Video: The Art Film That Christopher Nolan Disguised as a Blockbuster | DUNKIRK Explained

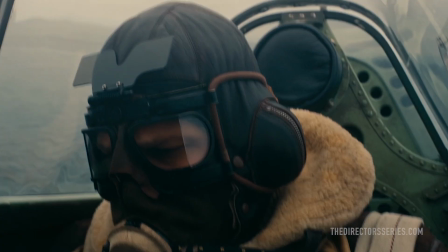That is, until he runs low on fuel and risks having to ditch out behind enemy lines.
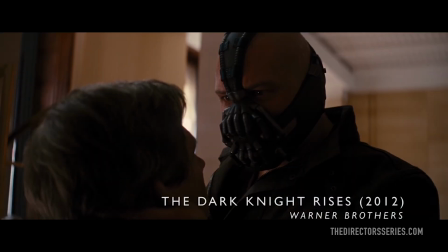Another member of Nolan's loyal repertoire of performers, Hardy was no doubt selected in part because of his uniquely expressive eyes,
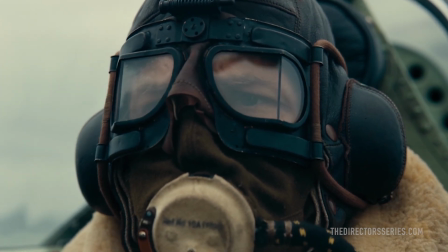an absolute necessity when the character's face must be hidden behind a bulky flight mask for the majority of the picture.
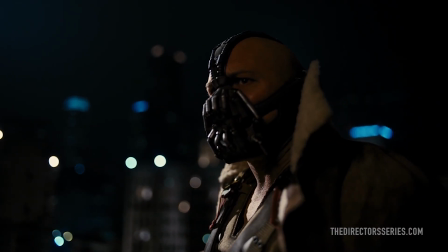Hardy had previously accomplished this same task for Nolan as the menacing masked brute Bane in 2012's The Dark Knight Rises,
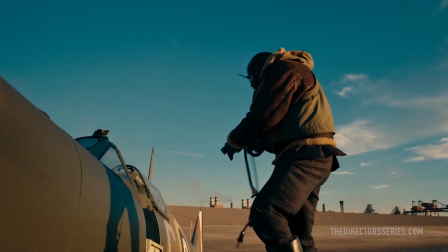and achieves in Dunkirk a similar effect, albeit one that's better calibrated to his character's stoic heroism.
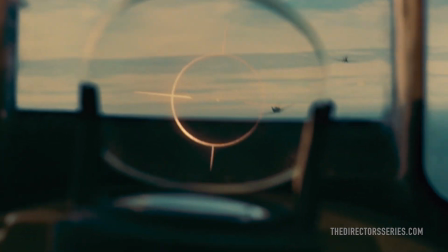It's also in Hardy's storyline that one finds the film's most cleverly disguised cameo, Michael Caine,
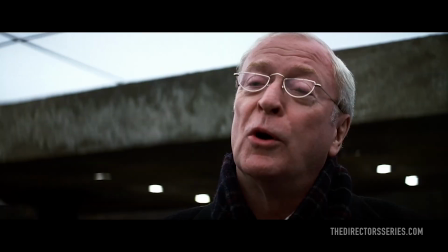who just barely manages to add another link in his unbroken chain of successive performances for Nolan dating back to Batman Begins,
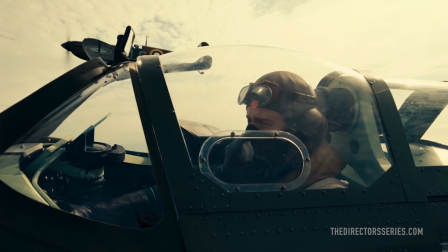by lending his iconic voice to the role of an officer dispatching commands over the two-way radio. Stay
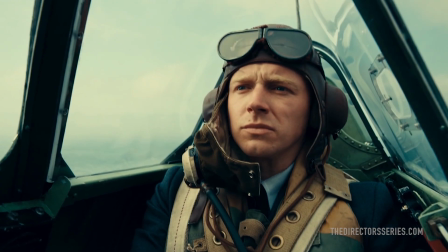down at 500 feet to lead fuel for 40-minute fighting time over Dunkirk.
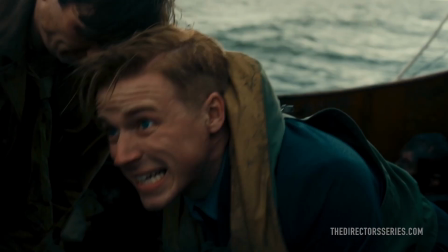Out of a cast of literally hundreds, Jack Lowden, Barry Keoghan,
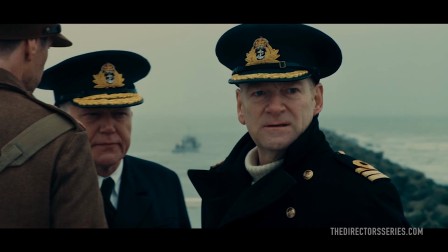Tom Glynn Carney, and fellow director Kenneth Branagh deliver standout performances,
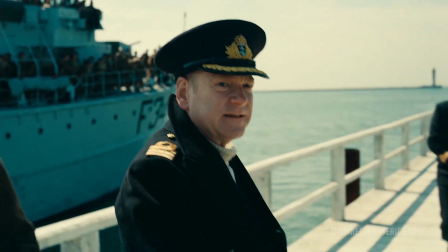with Branagh's turn as Commander Bolton serving as a particularly compelling reminder of the dignified composure exhibited by the Allied brass,
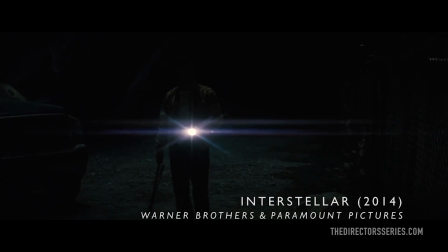even as the world was falling down around them. With Interstellar, Nolan borrowed liberally from the Steven Spielberg school of filmmaking,
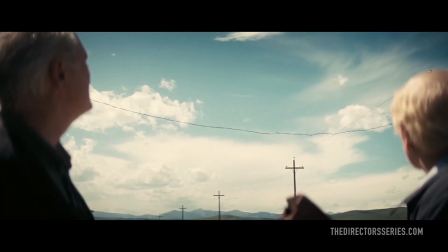adopting several of his predecessor's stylistic affectations to imbue the unknowable majesty of space and our cosmic connectivity with a sense of overwhelming wonder and awe.
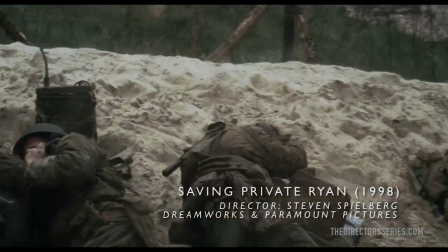Spielberg has similarly influenced the war genre, with his 1998 classic Saving Private Ryan providing the aesthetic and emotional benchmark for subsequent war pictures to follow.
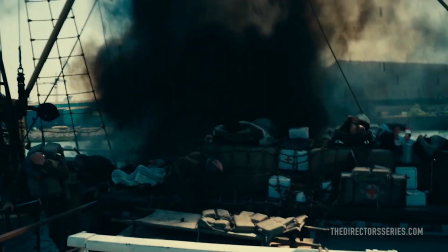While Dunkirk shares inevitable similarities to Saving Private Ryan in a stylistic sense, Nolan charts his own course,
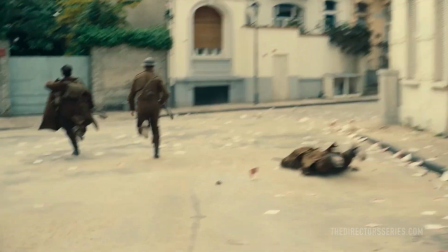fashioning a visceral experience that speaks to his own impeccable technical pedigree, as well as his desire to reinvent the visual language of whatever genre he is working in.
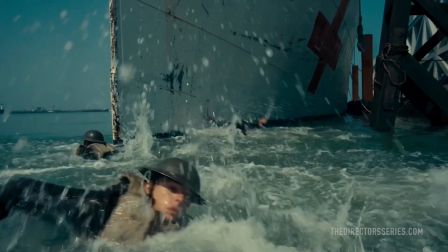This is evident in the initial references he drew inspiration from.
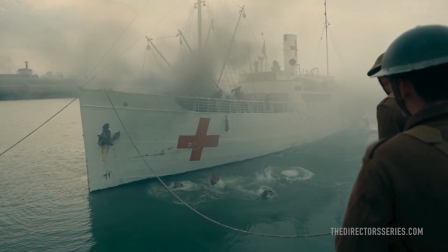One might expect to see a list of iconic war films, but Nolan draws from a wider, diversified pool of sources.
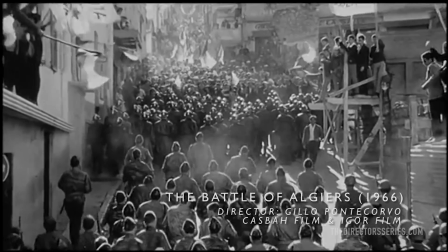All Quiet on the Western Front and the Battle of Algiers appropriately conveyed the chaos of battle to his collaborators, but other works like The Wages of Fear,
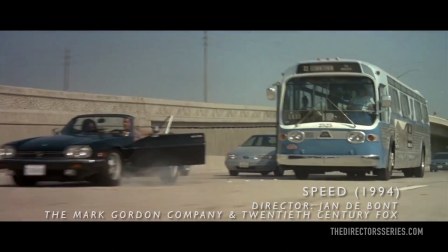Alien, Speed, Foreign Correspondent,
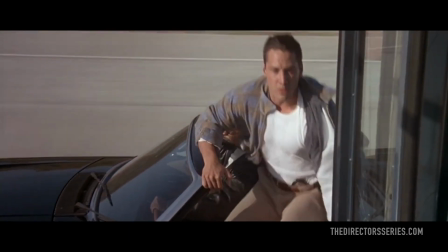and Sunrise asserted themselves as genre exercises in sustained suspense or unique applications of montage.
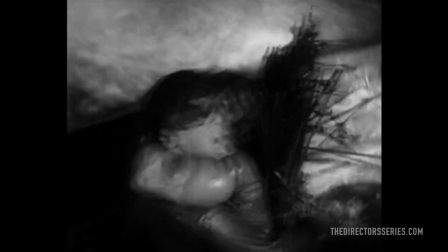Sunrise, a 1927 silent classic by German director F.W. Murnau, proved to be a key reference for Dunkirk,
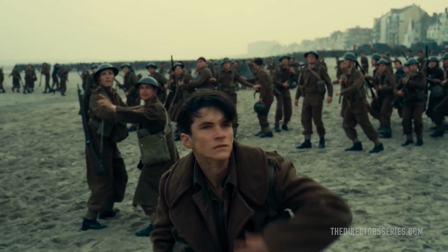with the narrative challenges inherent in the absence of sound demonstrated for the benefit of the film's ambitions as an almost exclusively visual work.
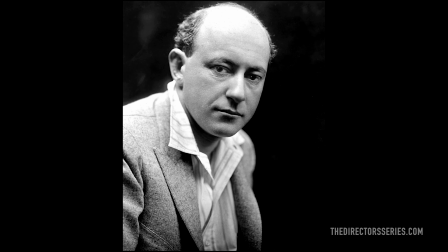Towards this end, Nolan also looked to the influence of other silent-era directors like Cecil B. DeMille for his handling of epic spectacle and large crowds.
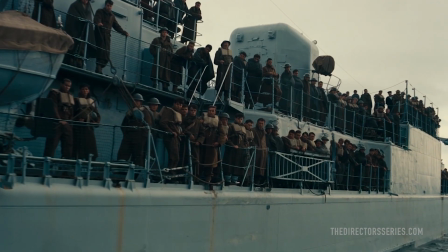Dunkirk retains the stark, austere visuals that Nolan is known for, adopting his signature metal and earth tone color palette,
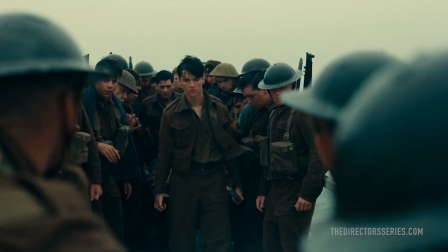while photochemically boiling his chromatic spectrum down to a limited range of cold blues, teals,
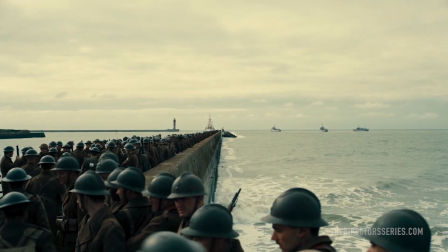and grays. The gloomy daylight that hangs over the English Channel takes on a creamy tinge, as it provides the key light for a naturalistic, yet foreboding presentation.
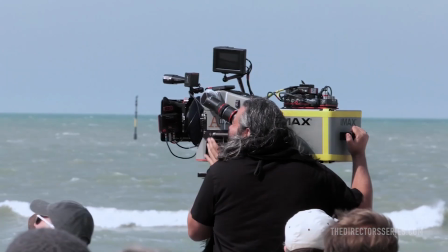It's only a matter of time until Nolan succeeds in making an entire picture with large format photography like IMAX,
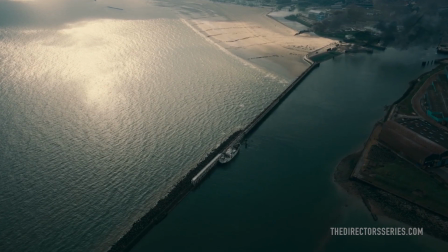and Dunkirk naturally represents Nolan's most ambitious effort to date towards that goal.
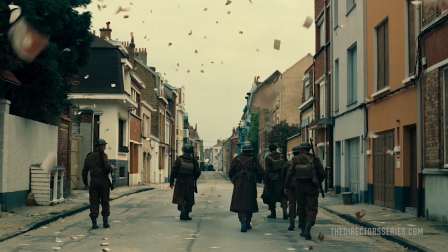Working once again with his interstellar cinematographer Hoyte van Hoytema, Nolan and Hoytema use a blend of large format 65mm and IMAX film.
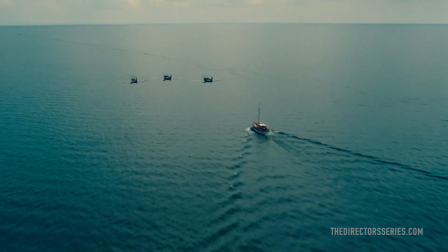Nolan captures this overwhelming, all-consuming chaos with his signature epic flair,
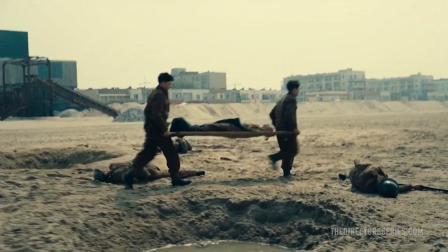blending majestic classical camera work with urgent handheld photography that ably evokes the war-is-hell tonality of Saving Private Ryan,
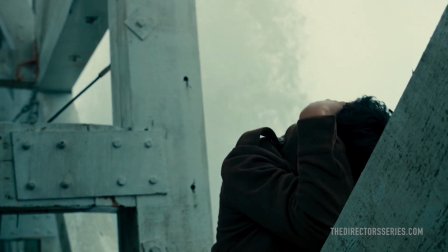while still asserting an aesthetic character all its own. Nolan's love of aerial photography works particularly well in this regard,
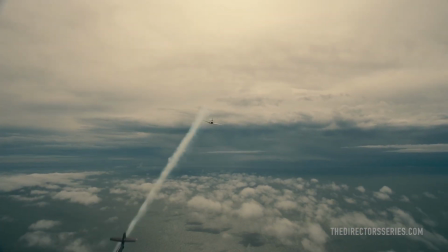bringing a seasoned and enthusiastic energy to Dunkirk's Dramamine-necessitating dogfight sequences.
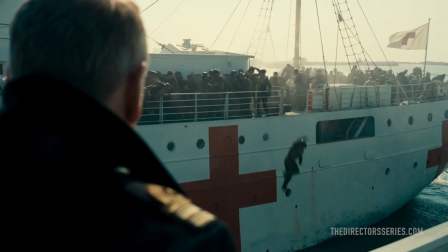The film as a whole naturally acts as the latest showcase of Nolan's advocacy for the supremacy of celluloid's organic grit over digital's glossy sheen,
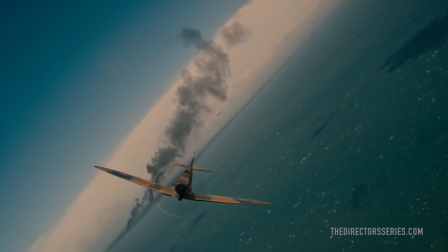putting the format's resiliency to the test many times over.